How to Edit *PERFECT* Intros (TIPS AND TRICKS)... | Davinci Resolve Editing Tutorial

What's up guys, it is Josh back with another video. In today's video, I'm gonna be going over how you can create the perfect intro. I'm gonna be going over some tips and tricks that you can easily implement into your own intros to just add to the overall quality as well as the flow. But if you guys enjoy the video and you wanna see more like this, make sure to like, comment, subscribe, and I will see you guys on my PC.
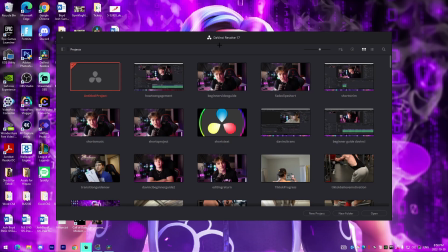(0:18)
All right guys, so I actually am inside of DaVinci Resolve 17, which is gonna be the software I'm going to be covering this tutorial inside of. If you wanna download it, I'll have a link to it in the first link in the description. It's 100% free. It's a great software for you guys to actually get into,
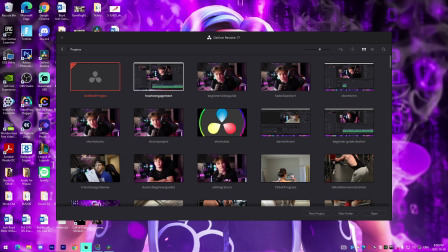(0:31)
but you will be able to kind of implement these general effects in any other editing software just by kind of following along with the tips and tricks that I provide. So all we got to do once we have DaVinci Resolve open is go into a new project, maybe make it intro, sample, tutorial or something like that.
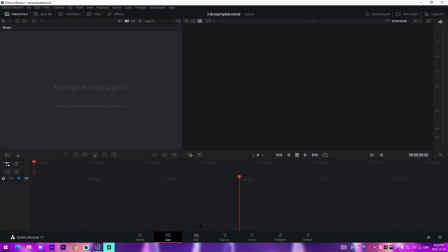(0:46)
And I'm going to press create. And then once I've actually done that, I'm going to go to the edit tab, go up here to file,
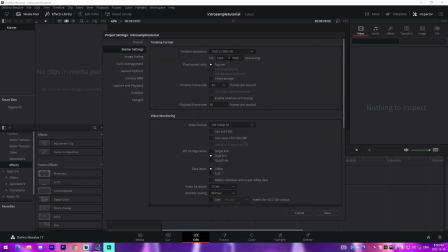(0:50)
go to project settings, and then change our frame rate to 60 and make sure that our quality is at 1920 by 1080, which is the industry standard nowadays. Make sure to just save your changes.
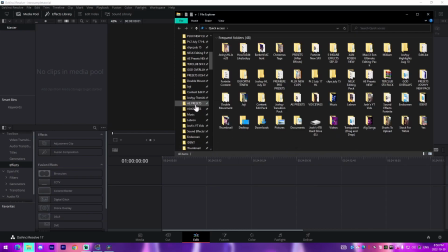(0:59)
And all you want to do now is navigate on over to wherever you have your intro footage.
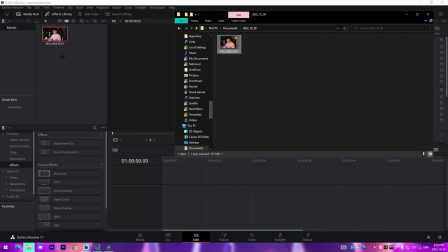(1:05)
I'm going to use the intro that we actually did for this video. So I'm going to drag it in right here. Sorry for the audio quality if it's a bit off.
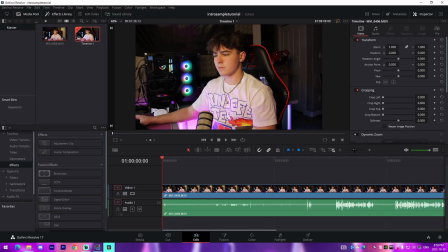(1:11)
This is going to be using my camera audio versus the audio of my microphone itself. I record inside of Streamlabs OBS and then I'll overlap the two. So the first thing you want to do is you want to cut out any mistakes that you have in your intro. So what I'm going to do is I'm going to cut these out and I'll see you guys once I've done that.
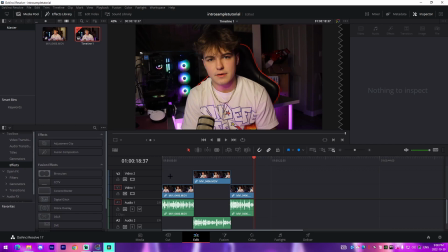(1:32)
Alright guys, so I have my chopped up intro right here. It pretty much just consists of, I mean, you've already watched it in the intro itself, which is kind of trippy to think about. We're editing this intro of this video inside of the video on how to edit intros. Let me know if that makes sense. But right here, I have the intro to the video itself, kind of an intro to me saying, hey, what's up?
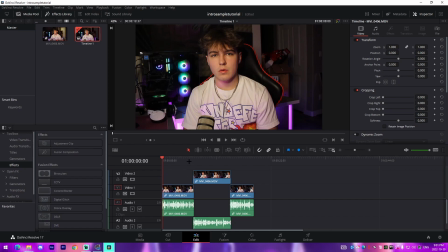(1:50)
It's Josh. Introduce yourself, introduce the topic of the video. And then I kind of move into specifically what I'm going to be going over, but in a general sense. So I'm going to be, you know, I highlight that I'm going over tips and tricks, and that's pretty much what the video is going to be about inside of the actual tutorial.
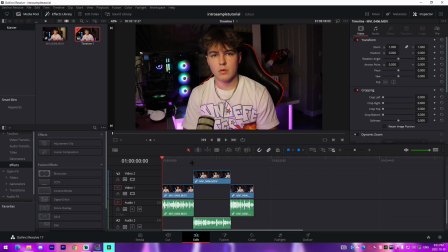(2:05)
And then I'll do a little call to action at the very end where I just kind of suggest a subscription if my viewers enjoy the video. And yeah, that's pretty much the three main parts that I always do in my intros. I would recommend shooting from anywhere to 10 to 20 seconds because that is kind of a typical intro range, I feel like.
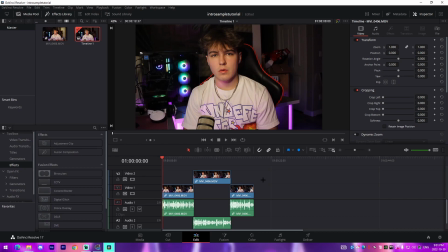(2:20)
And I feel like anything past that will kind of cause viewer engagement to dip down. So I'd kind of keep it as short as possible. Even if you could get it below 10 seconds, that would be awesome, covering everything that I mentioned. So the first thing that I always do is I will fade in my intro at the beginning.
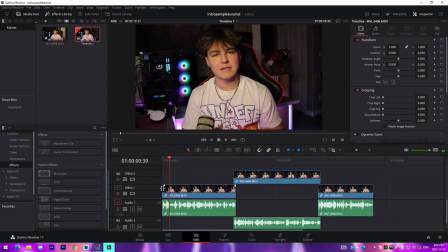(2:34)
That way it's not super choppy. And then once I've actually found the perfect duration for this fade in, what I'll do is I'll focus on making sure that the intro flows well.
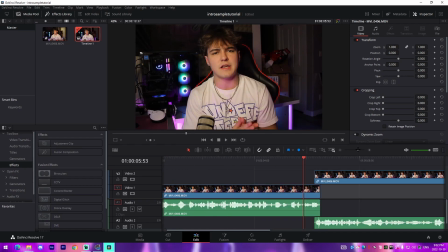(2:43)
So I'll check my transition points. What I do is I normally overlap the audio. That way it doesn't have any pauses or breaks between it, and it keeps the viewer engaged and they have something to listen to the entire time. So a tip for this would be to overlap the ending and beginning syllables of each part of a word.
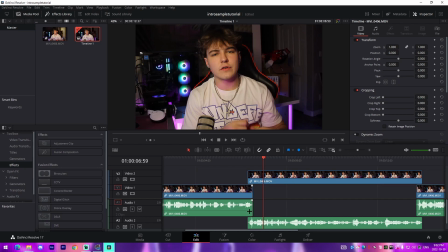(2:59)
It's hard to explain, but once you get the hang of it, it really becomes easy. I'm gonna play this as an example just so you guys can kind of get a sense of what I mean.
Intro. I'm gonna be going over some tips and tricks that you can, and then I'll go over this one right here.
But if you guys enjoy the video and you want to see more like this, so if that makes sense to you guys,
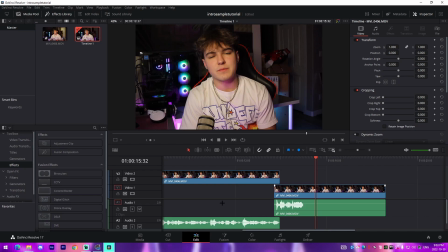(3:14)
I would try to stick to something like that because it's really fast paced and allows for the viewers to kind of be engaged in watching the video itself.
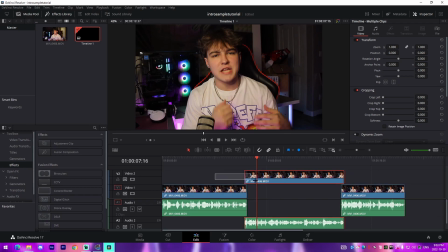(3:20)
Once I've decided that this is good to go, I'll just select all my footage by left clicking on the timeline, and then what I'll do is I'll right click, go to new compound clip, and I'll press create, which kind of merges the footage all together to make one big clip.
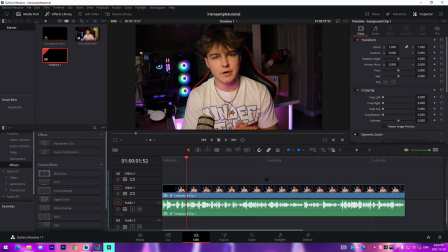(3:33)
This makes it so that when you add an effect to the clip, it'll add it to all of them versus adding them to each one individually. It's really good if you want to add something like a shake, which I'm about to go over, or a color correction or something along that nature.
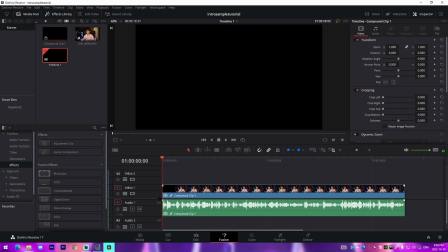(3:44)
The next thing I'll do is I'll go to the very beginning right here, and I will go into the fusion tab, and this will actually work together with the fade in animation that I kind of showed at the beginning.
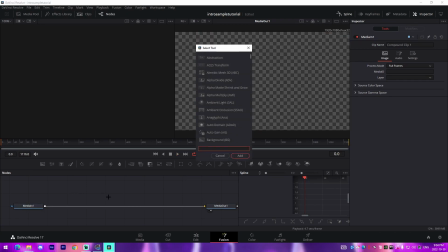(3:53)
So what I'm going to do is I'm going to click anywhere in this gray space. I'm going to press control space on my keyboard. And then what I'm going to do is I'm going to look up transform just like this. And I'm going to do the normal transform, press add.